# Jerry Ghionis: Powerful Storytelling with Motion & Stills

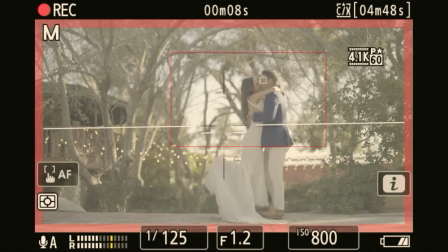(7:27)
They are very expensive, but they're the best.
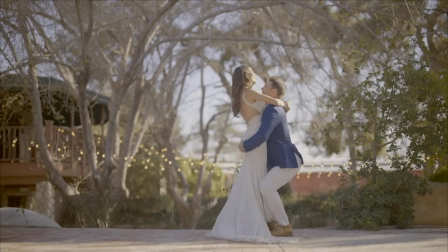(7:30)
So this, as you remember with the film, transitions perfectly with the spinning of the actual couple there as well.
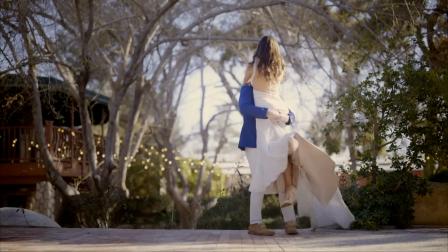(7:39)
And this is at 60 frames a second, I think it was. So you get the idea of that beautiful dreamy quality.
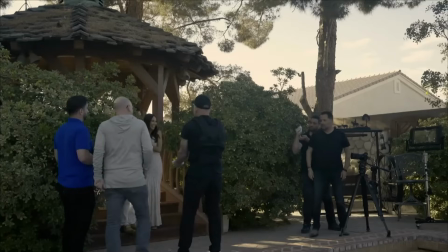(7:45)
Also, guys, if you are filming, slow-mo is a lot more forgiving.
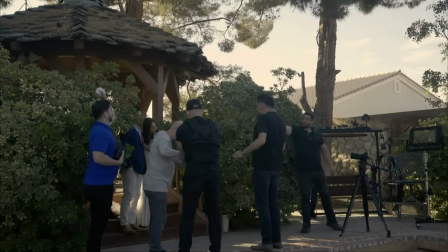(7:50)
So think of it like that. If you want to go slow-mo, it's a lot more forgiving with your movements. And here I had to establish, like we bought some flower petals from Amazon, and then we just took a few steps back.
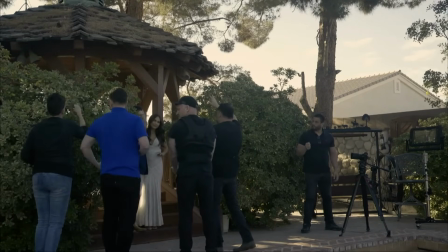(8:01)
I made sure that they threw everything in,
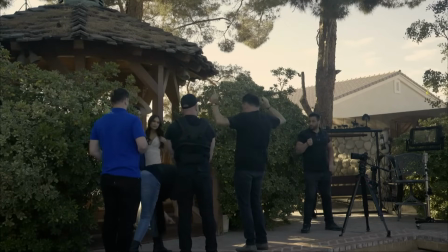(8:04)
because how am I going to get the budget to have a real ceremony at a real church or whatever it may be and have all these guests?
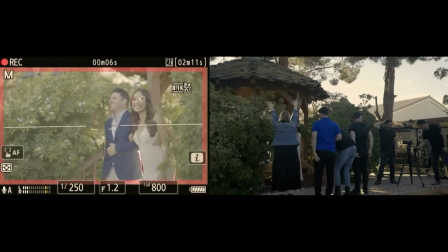(8:10)
But I needed to tell the story without showing too much. And of course, putting this within a 2-minute period is actually quite tough, but you see the results here.
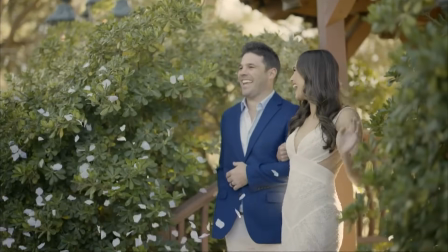(8:19)
So that's the real motion.
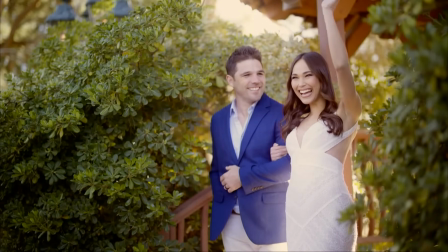(8:21)
But then when you render it in slow motion in post-production, you can sort of see how dreamy it looks and how beautiful it looks also once it's color graded.
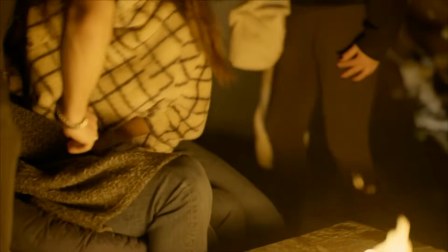(8:29)
Now, you'd also think that, the cameras these days, how can they keep focus on a subject with such low light?
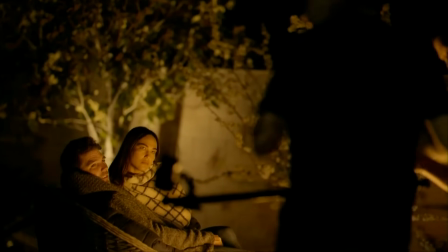(8:38)
I was just amazed at the Nikon Z8's capability to actually follow that focus and that eye focus the whole time.
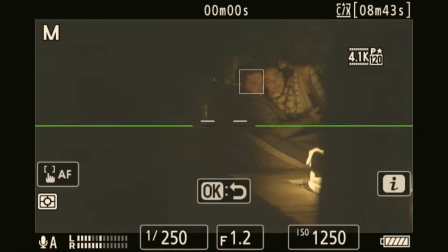(8:46)
Normally, you'd have a separate person on a production team that have a little monitor and a focus puller, and their entire job is to focus. The cinematographer usually will compose, do what they do, but someone else will actually focus.
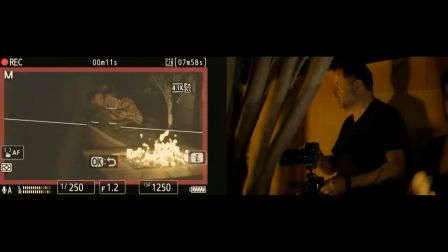(9:00)
But now the fact that you can just come from literally slide behind a tree,
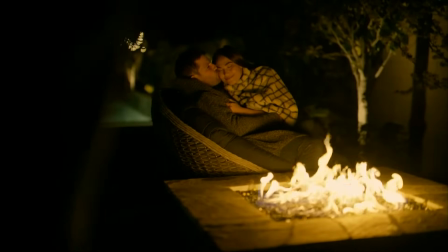(9:07)
it keeps the focus on them the entire time with such low light is incredible.
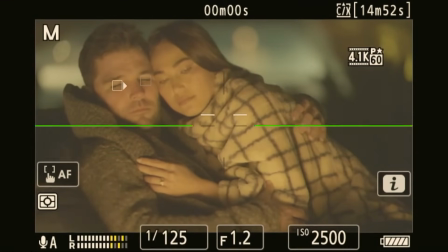(9:13)
So it's basically just opened up the realms of possibilities when you're filmmaking.
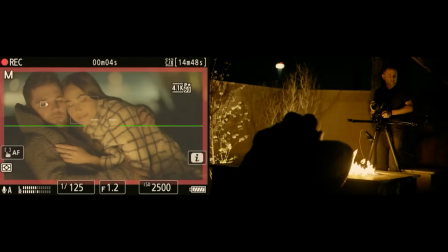(9:19)
But I really love this process, again, because I geek out about people, I love relationships, and seeing these guys,
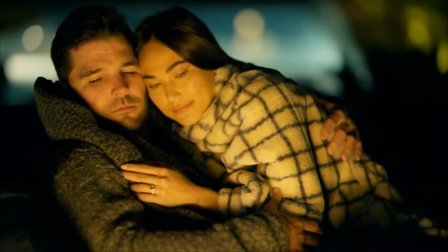(9:25)
their story evolve with this whole process was absolutely a joy.
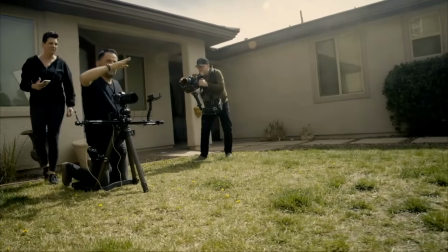(9:31)
And also, I'm a big fan of puppies. I've got 2 golden doodles at home.
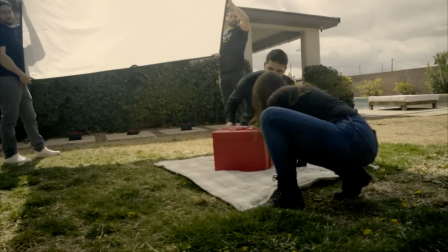(9:36)
I love them to death, so I had to include them in a story. This one, the little version of the dog is not mine.
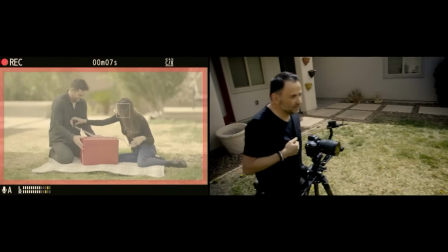(9:43)
It's my filmmaking partner Jason's a dog. She's very, very sweet.
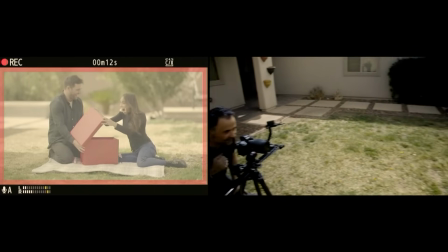(9:48)
So now they're preparing to have a baby. Let's graduate from a dog to a baby.
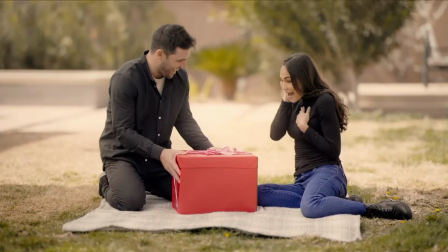(9:53)
So now he's giving a gift, It's obviously really sunny, so a really big scrim's going to really help you.
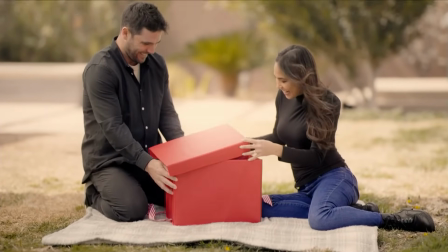(9:59)
This was an 8x8 foot scrim, Jim, from Westcott. And we're shooting with the slider as well, and a bit of a slow-mo.
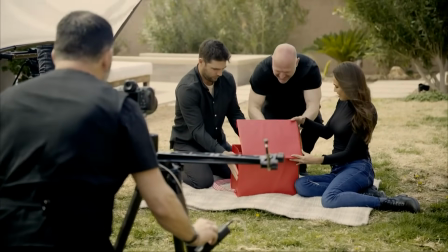(10:07)
And you don't really need sound because you get the whole story from the visuals. And don't worry, no dogs were harmed in the making of this
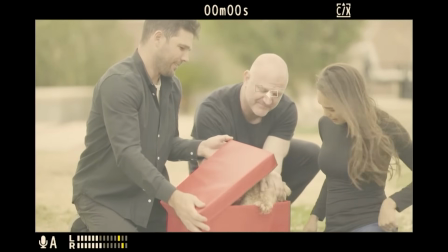(10:15)
film, and we had plenty of treats, and we cooperated really well, which was really fun.
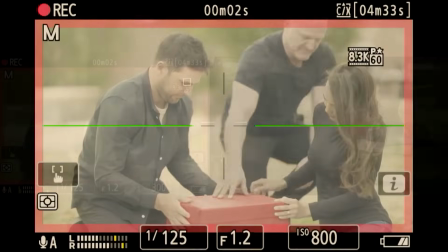(10:22)
It's like, wait a second, let me just get him. Okay, we understand that you're feeling a bit uncomfortable, but it's okay.
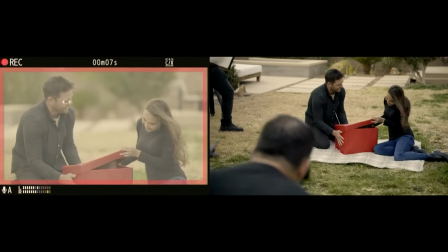(10:26)
The story will be told, and we spoiled her afterwards. Then we open up, the dog comes out.
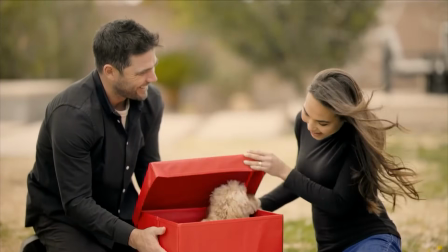(10:33)
So it's really important, again, like what do you want the person watching this to feel?
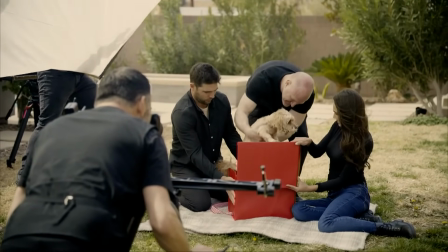(10:38)
Because I was celebrating our 12-year anniversary, I wanted you to feel the love that I have for people and my relationship.
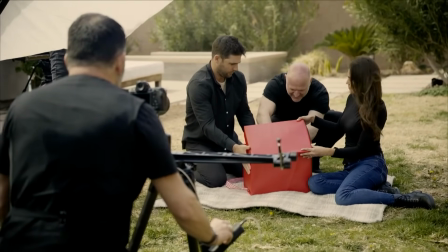(10:45)
I want you to feel that. So that's the thing is I think many of us geek out about technique, but the technique,
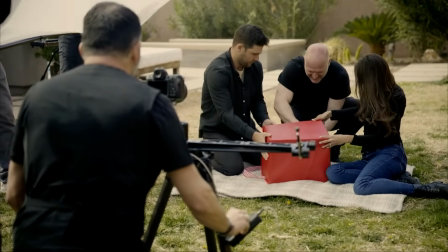(10:51)
if you geek out about it, has to actually allow you to experience a feeling or an emotion.
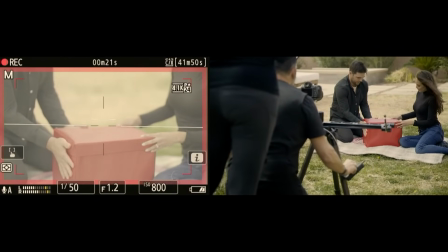(10:57)
And that gives you sort of an idea side by side. And of course, if you're shooting in flat mode,
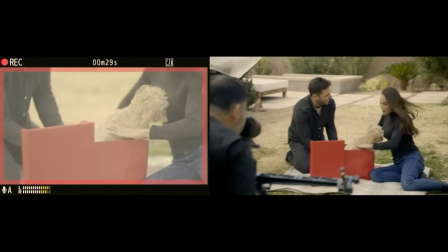(11:03)
that you can render colors afterwards, you need to shoot in a flat sort of color profile so that it gives yourself some room to grow afterwards.
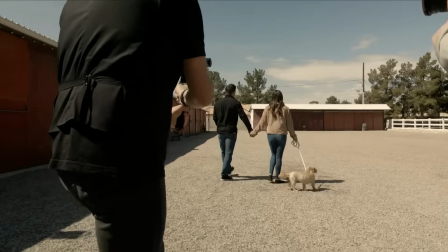(11:10)
Now, this shot that I'm about to show you was very, very difficult. This was one gimbal move.
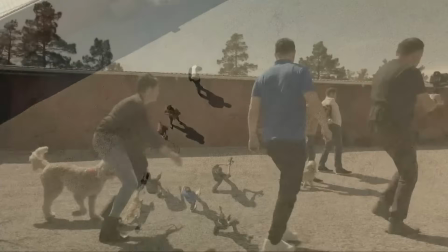(11:16)
So this is a bird's eye view of me doing it. So I wanted to give the impression of time lapsing.
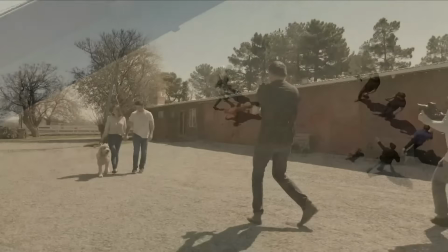(11:21)
So I filmed them walking with a little dog, and then I came right around with the gimbal.
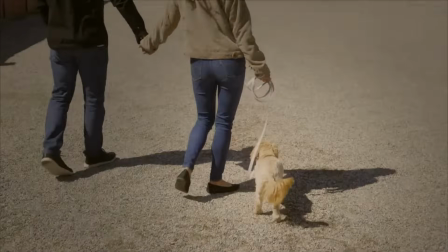(11:27)
It was very hard to do. And then it shows you, okay, so little dog, they're wearing different jackets and everything like that.
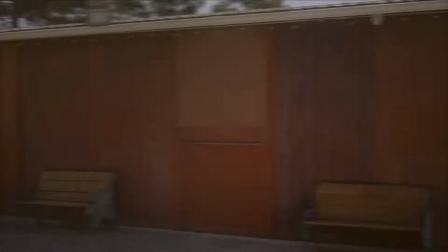(11:34)
To change their jeans and shoes would have been impossible.